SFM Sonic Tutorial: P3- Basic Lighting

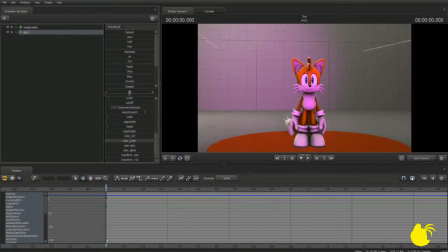Omit any green makes kind of a pinkish color, and then blue is yellow. So let's give this a nice little blue glow, and then add some pink in there. Give them a nice little purple tint.
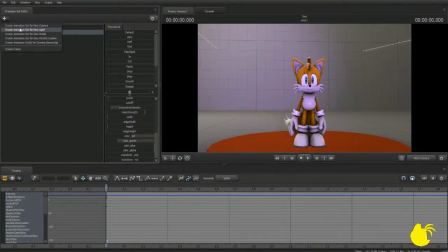Okay, so that's that light, and now let's add a second light. This light will be his overhead.
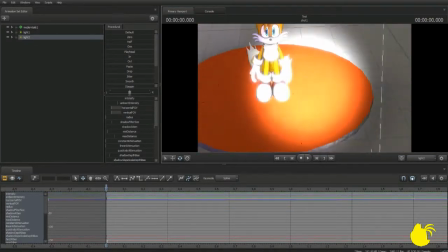This will be on top of Tails.
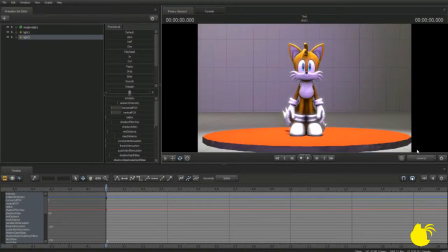Let's leave it this way. You see a nice little orange-yellow glow on top of him. Looks pretty good. Since it looks like that, we're going to go ahead and leave it this way. But notice, while it does look pretty cool, it adds a couple shadows that we don't exactly want.
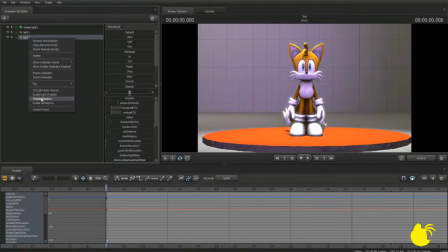So let's disable shadows on that and see how that looks. Actually, on second thought, let's keep those shadows. That actually made it look pretty cool. Oops.
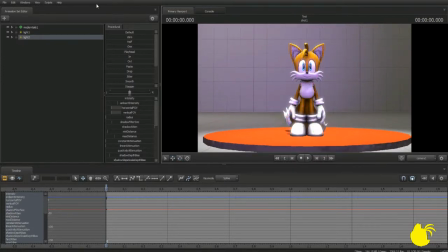There we go. That makes it look a little bit cooler. Now, let's mess around with the shadow filter size and see if we can make that a little bit more detailed. Okay, yeah, that's what I'm talking about. Let's make the shadows a little darker.
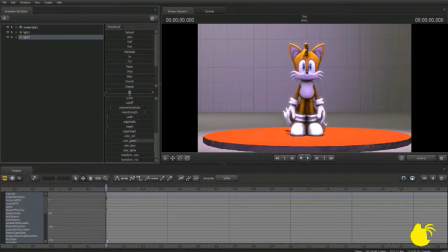And let's make this green. Like a yellow. And then
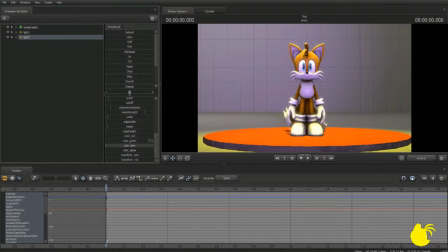add a blue to that. No, it doesn't balance it too well. You know, let's just leave it white. Looks nice like that. And now we're going to add a third light. This light is going to be the most important one.
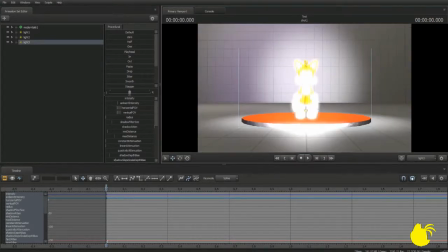It makes the character really pop out. So what we're going to do for this light, we're going to zoom all the way out as far as we can.
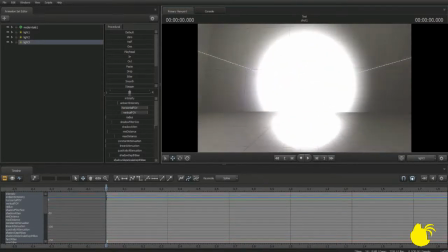We're going to head all the way back behind Tails. Turn around.
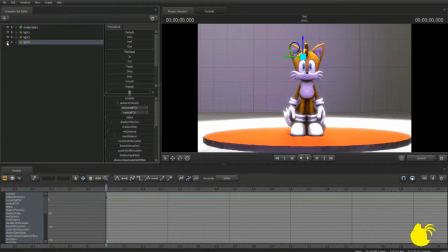And you'll notice there's actually quite a bit of difference here. But first, let's.
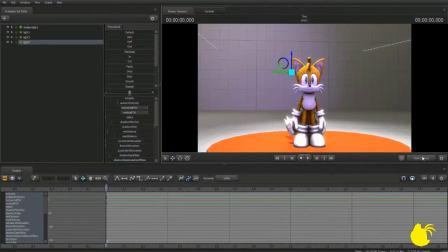There we go. It's a little better. You'll notice that he has these little yellow lines behind him.
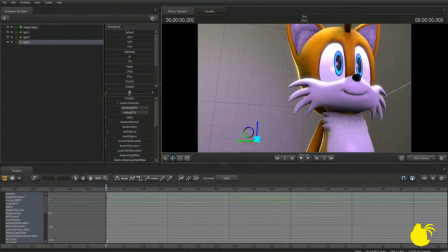Those are rim lights. They make the character really pop out, and overall gives him a better quality.
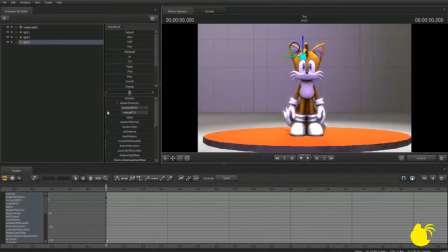So we're gonna leave that like so, except we're gonna increase the intensity up to yonder. And now let's see what the animation looks like in play.
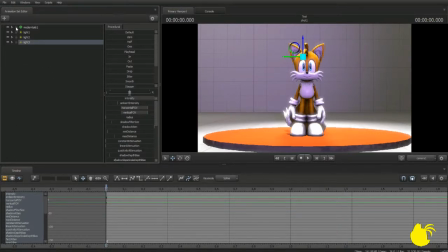Looks pretty cool. So now what we're gonna do is we're going to
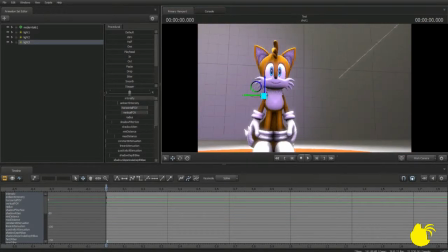do a couple more things to him. We're going to
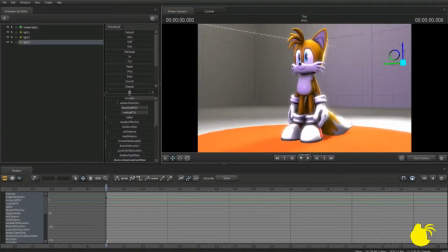well, that seems to be it for lighting, though there is one more light I want to add, and this one's a little bit more complex to do.
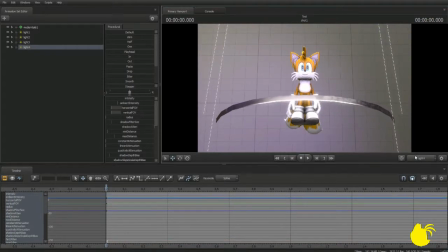Spawn a light and spawn it under him. This will give him a nice little glow from the bottom.
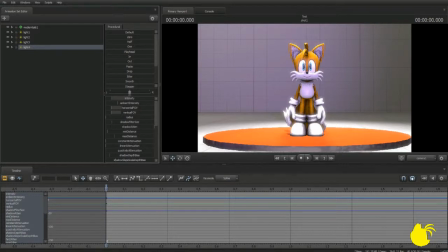Though, set the intensity up, down I mean, just a little bit. Not too much, but just a little bit, like that. Shadow filter size, there's no shadow, there shouldn't be any shadows for that, so let's bring that all the way down.
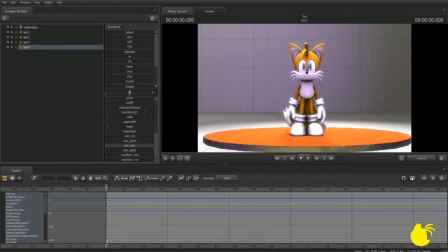Color for this will be pink. That'll really balance it out.
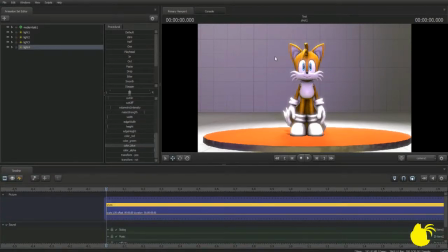All right, so that was today's short lesson in lighting. If your character looks something like this, then you did a good job. And that's the end of this episode. If you liked it, then please do come back for more. I'm happy to help you out in whatever you need. Next episode is going to be some more animating tips.
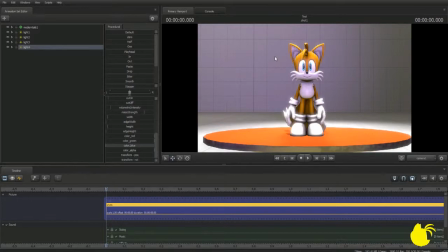So thank you guys for watching. Stay tuned.